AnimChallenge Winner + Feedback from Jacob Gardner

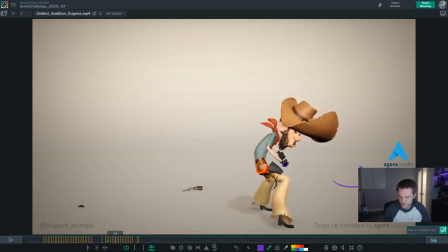[39:56]
so maybe this pose should be a little bit more out here just so that it travels on that path instead of that path okay
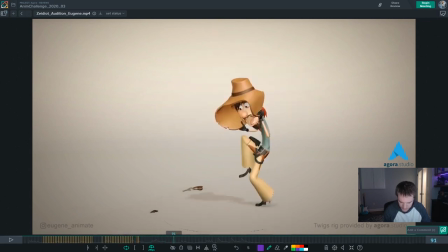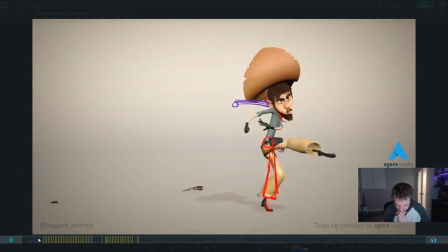[40:18]
i know it looks like oh there's a lot of drawings in here
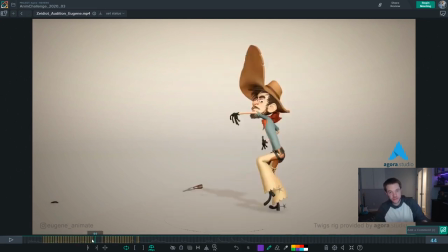[40:24]
it's um but it's covering a lot of very specific things that you can then propagate to the rest of the shot
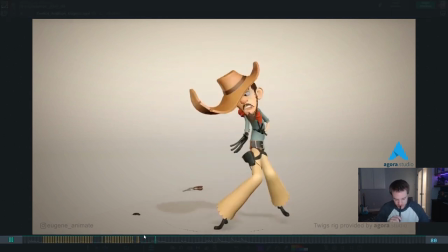[40:30]
all right let's look at a few other places and then there's a couple other things that i want to look at as well um one thing is uh think about the
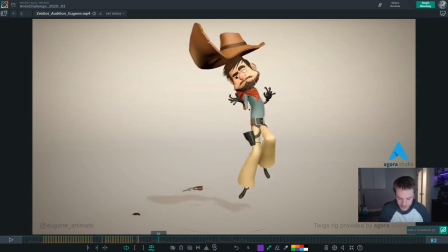[40:38]
the multiples that you're doing here which are really cool is that you can use them to show the spacing that we don't
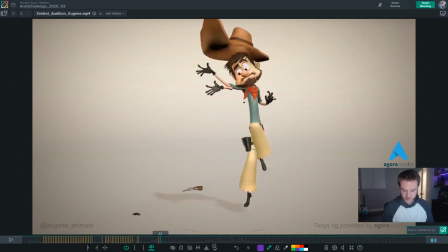[40:47]
see so like here and here and here it actually feels like it's kind of even because it's there and there and that feels like the distance and spacing is fairly even so what I would suggest is to
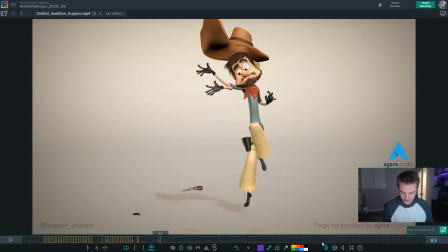[41:04]
use the multiples to show the spacing that isn't actually there and so if this hand is gonna be here maybe this one should be more like here and so then previous frame is like here so then we've got an increase in spacing from here to here and then from there to there all
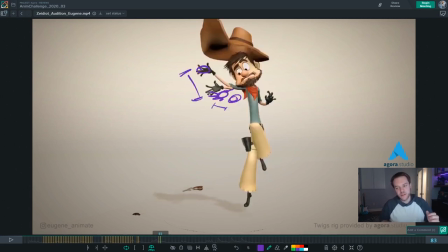[41:23]
right and so i think that that that would be a cool way of showing the ramp up of speed of that hand without actually having the frames to do it you're huddling them all into one frame or two frames here instead of having three frames to do it and
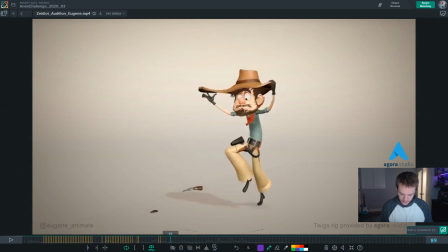[41:43]
then the jumping backward is all awesome i think that's all really cool um we talked about the strength of that pose which is working really
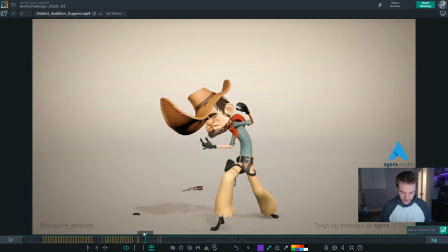[41:52]
nicely i love the the squash that you've got going on in the head and the face i think that's really cool it does feel a bit stuck i would start stuck in screen space so the shape is good but I
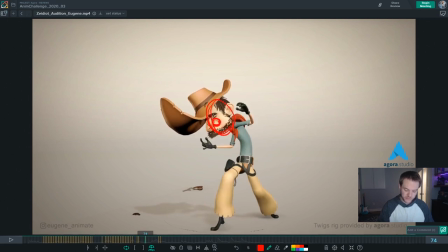[42:09]
would probably move the head back a little bit more while doing it it's kind of a useless drawing doesn't make any sense but hopefully me explaining why
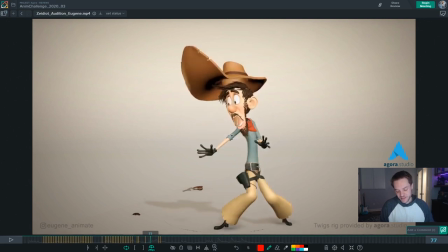[42:20]
would help and then this
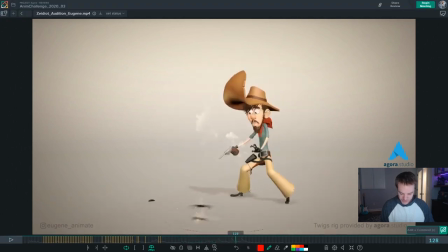[42:26]
stuff is all really cool there's a couple other things that I want to talk about in here the shooting is all great as we get into this drag here is really fun how he's aimed like that that's super cool
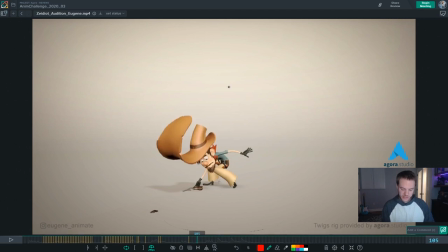[42:40]
what I think doesn't quite work is that then he comes across like this and his head is actually going on more of a straight line which is what I would suggest it's the arc of the hat that makes it feel like he's leaning one
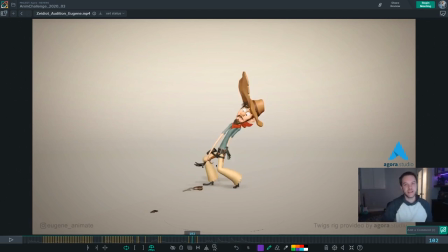[42:53]
way and then overshoots really far the other way and I think that leaning back and the drag is really fun but then his grabbing the gun should be very directional very
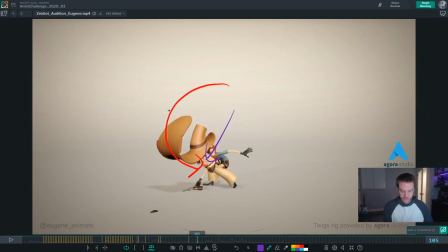[43:06]
intentional and in a straight line and so to solve that I would just try to remove the hat going way out to the side like this or this feeling it's creating with this big arc and instead just sheet the hat to be a little bit more in front of him like this if
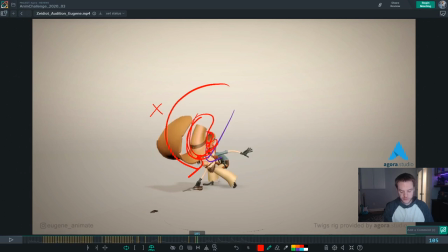[43:25]
you can these aren't great drawings but that will prevent it from feeling like he arcs way out to the side to pick up the gun when he's already leaning way far back this way and then let's
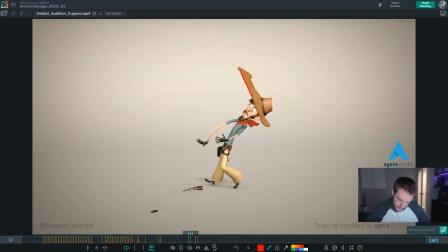[43:42]
see oh there was a spot in here right here the hat is becoming just a box and And so I would always try to have maybe the underside visible and the topside visible at the same time for some organic feeling,
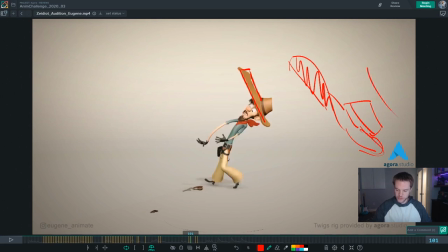[44:02]
or you could just have it flip up a little bit more.
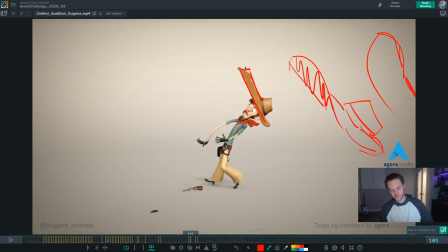[44:05]
But right now, because of the box feeling, I would try to avoid that frame. This works well. You could maybe simplify the curve of this part here, but I would avoid the box.
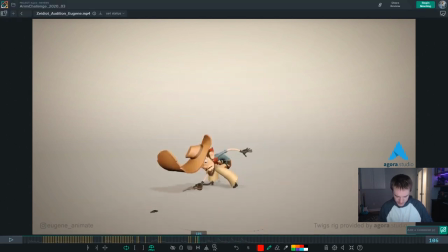[44:18]
and then i think this is all good there was one note i had in here about maybe showing the elbow
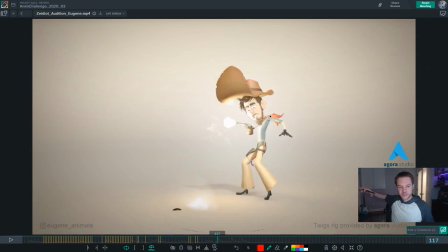[44:26]
because i think he's bending his elbow away from us away from camera like that and just pull it down so we can see the elbow in there somewhere maybe it's like that i think that stuff's all good
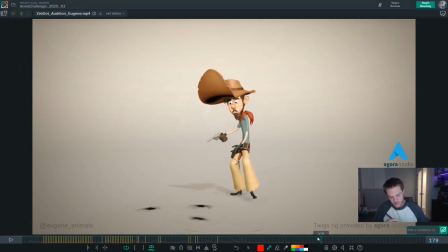[44:41]
but when he stands up the weight isn't quite working yet and i think a lot of it has to do with the fact that the cog or the root comes up and then just goes straight across through all of this. You don't feel that up and down, you don't feel that settle into the weight as he puts his foot down and lands on a new foot.
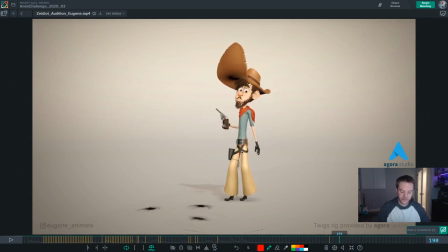[45:02]
Additionally, this leg is still bent and I think that you would raise him up a little higher to get that leg straight and then here raise him up a little higher to get that leg straight so that it doesn't feel like he's crouched. through here it kind of feels like he's squatting because both legs are bent while he's stepping over to the side.
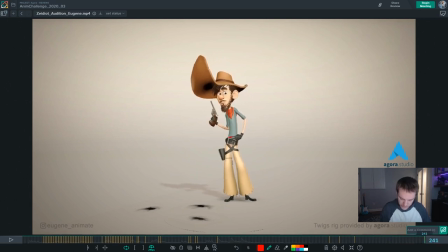[45:22]
I think you could improve this end hand pose it's kind of evenly spaced out fingers right and I think instead you could kind of contour the body a little bit so
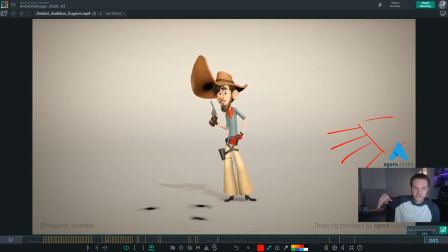[45:42]
that it feels like it's it's kind of wrapping down around and also get the fingers together and down on his hip or over his belt so that they aren't just straight out because it doesn't feel like it's contacting anything when it looks like this but if it's a little bit more like that
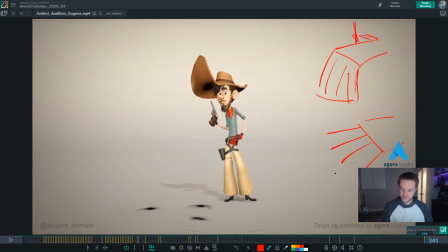[45:59]
I think that can work a little bit better with I mean my drawing here is a little too simplified but within that you could also pull out the index finger if you'd prefer instead of one giant shape to have the slight separation there all right and then
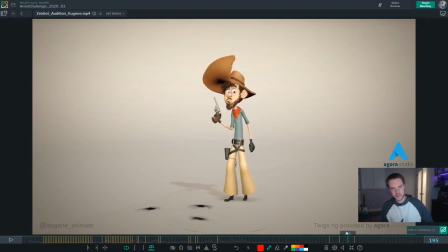[46:21]
And in terms of performance of the end, there's just a little bit of polishy thing that I think would help sell the weight of this and the performance is right here. I think he looks back up too soon. I would keep his head down during more of the brush off, then look up. So just an extra like two or three frames before looking up.
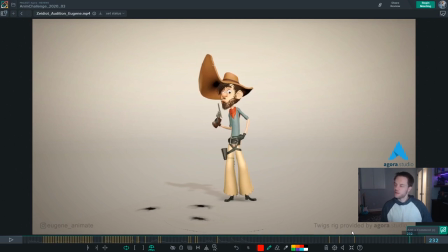[46:41]
And then there's something about the way that the head moves over and does the blow off the the barrel of the gun that doesn't quite feel like it's got the weight that it should i think that you could do a little bit more of a and less of a i think that the
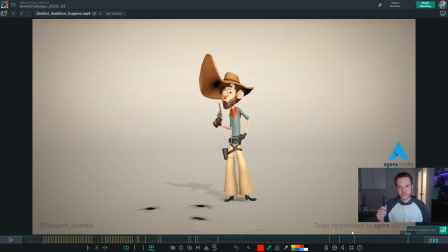[46:57]
way that the head moves up is causing it to feel like it's not selling what you're trying to sell so i just twist and push and you could use this this pucker shape and try and push it past the silhouette of the face it's of contained within the silhouette of the face and
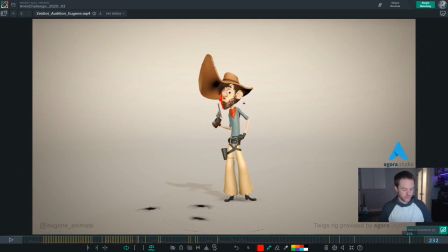[47:17]
that's a good opportunity to really push away and out and break the edge of the silhouette with that shape all
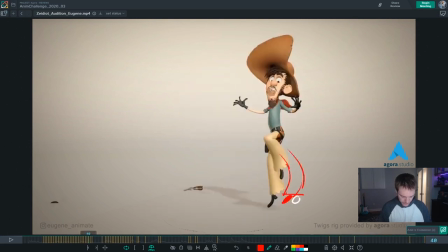[47:27]
right and then let's look real quick at
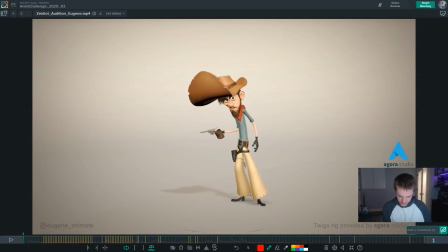[47:35]
the face so there's the the face is not the highlight of the shot this is a full body shot from far away so there's not a lot of detail i'm going to go into but um it's worth taking a look real quick because you put the effort into it so here both eyebrows
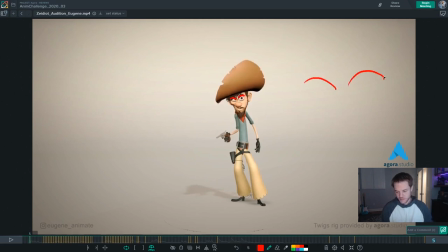[47:53]
are kind of doing that and so it's not the most appealing shape to have both of them doing that I might suggest having one a little flatter and the other one like that kind of leading up that way um i think having